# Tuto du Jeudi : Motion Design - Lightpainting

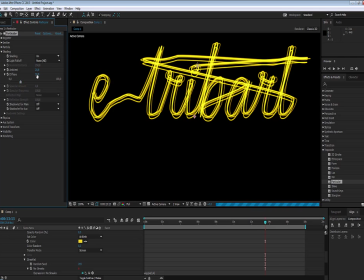Donc si on avait mis une spotlight, ça aurait fait le même effet,
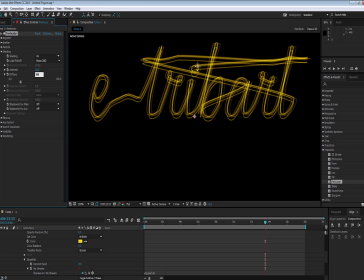c'est-à-dire que ça agirait de la même manière au niveau de la diffuse. Mais là l'ambiante on pourrait la changer, ça ne changerait en rien notre visuel.
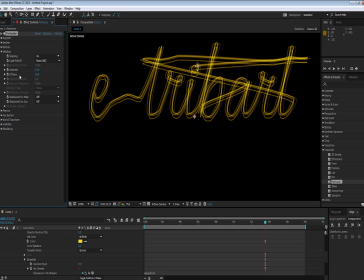Voilà, pour ce qui est de la diffuse, on va la laisser à 20 pour l'instant, oui je pense que ça devrait être correct. On va activer le Shadowlet aussi, qui va nous permettre de donner un petit peu plus de relief en fonction encore de la lumière.
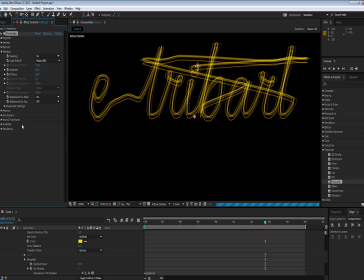Et puis on va changer les Shadowlet Settings. Voilà, ça rafraîchit un petit peu l'image. On va descendre ici dans les settings du Shadowlet, ici on va se laisser en noir en 100%, en opacité on va se mettre à 10,
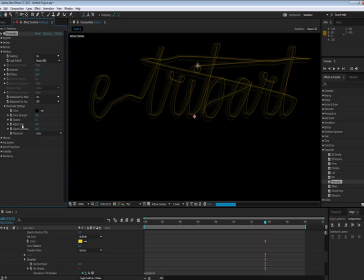en taille 100 et par contre en distance on peut changer la distance. Par exemple, on peut se mettre à 50. Je ne vais pas rentrer dans les détails, comme je vous l'expliquais au début.
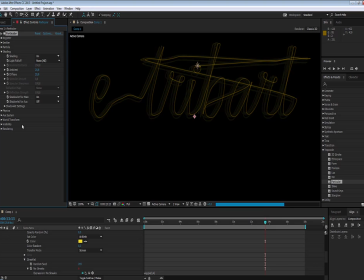Mais au moins, ça va nous donner un petit peu plus de relief. Voilà, on est donc bon pour tout cela,
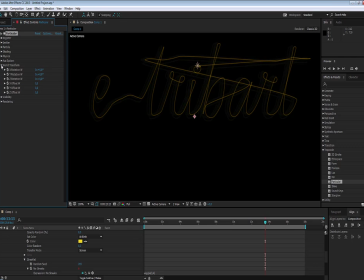pour l'instant on retouchera au world transform pour donner un petit côté bougé de notre forme, mais ça on reverra ça par la suite. voilà on va faire une petite preview sur une autre image et puis
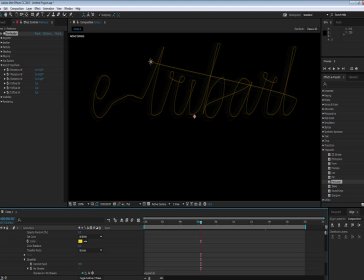voilà donc vous voyez qu'il est en train de il allait mettre la barre sur le T tout de suite on va rajouter donc le plugin StarGlow donc que je viens chercher donc toujours sur le même calque voilà je viens rajouter le plugin StarGlow
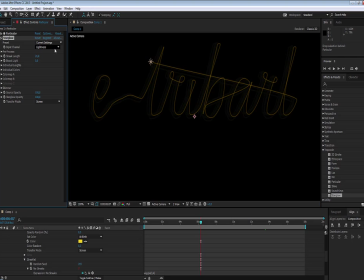donc là le plugin StarGlow On va l'affecter au canal alpha et non pas à la luminance.
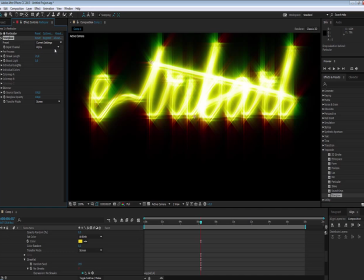Et vous voyez que tout de suite, ça vient effectivement faire beaucoup de lumière. Donc là, bien évidemment, on va changer ses valeurs, vous vous en doutez. Au niveau de la longueur de nos traits de lumière,
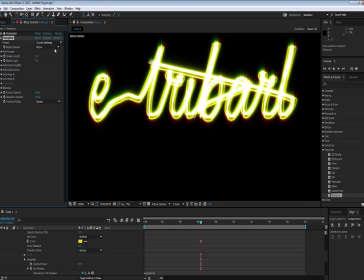on va passer à 5 pour avoir quelque chose de beaucoup plus petit. voilà boost light on va venir à peu près 2 je pense ça devrait ça devrait être intéressant voilà
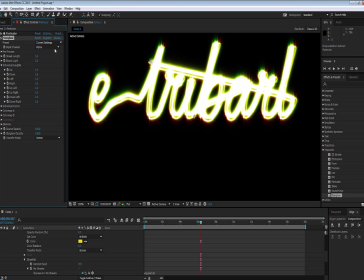alors ici au niveau des de la longueur de nos de nos petits segments on va passer à 1,5 peut-être chez tout le monde,
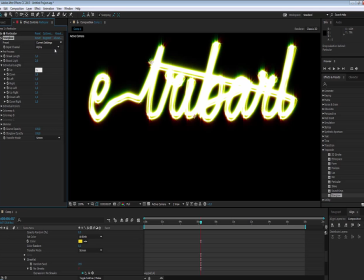voilà, donc 1.5, hop, 1.5, 1.5, et
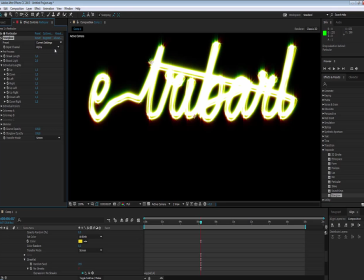voilà, 1.5 pour tout le monde, pour avoir un petit côté un petit peu plus uniforme, hein, au niveau de notre glow. Au niveau des couleurs, on va rester comme cela,
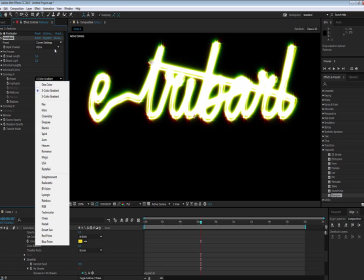par contre les color maps, on va les changer parce que là c'est pas très très heureux on va prendre par exemple un fire qui me
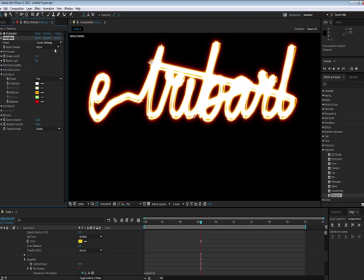paraît assez intéressant par rapport à la par rapport à une light un light painting ici on va changer
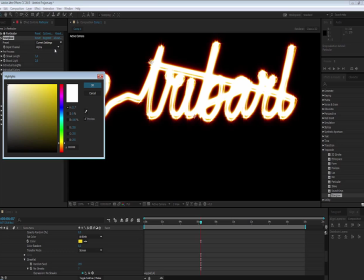dans les hautes lumières on va mettre quelque chose peut-être d'un petit peu plus d'un petit peu plus jaune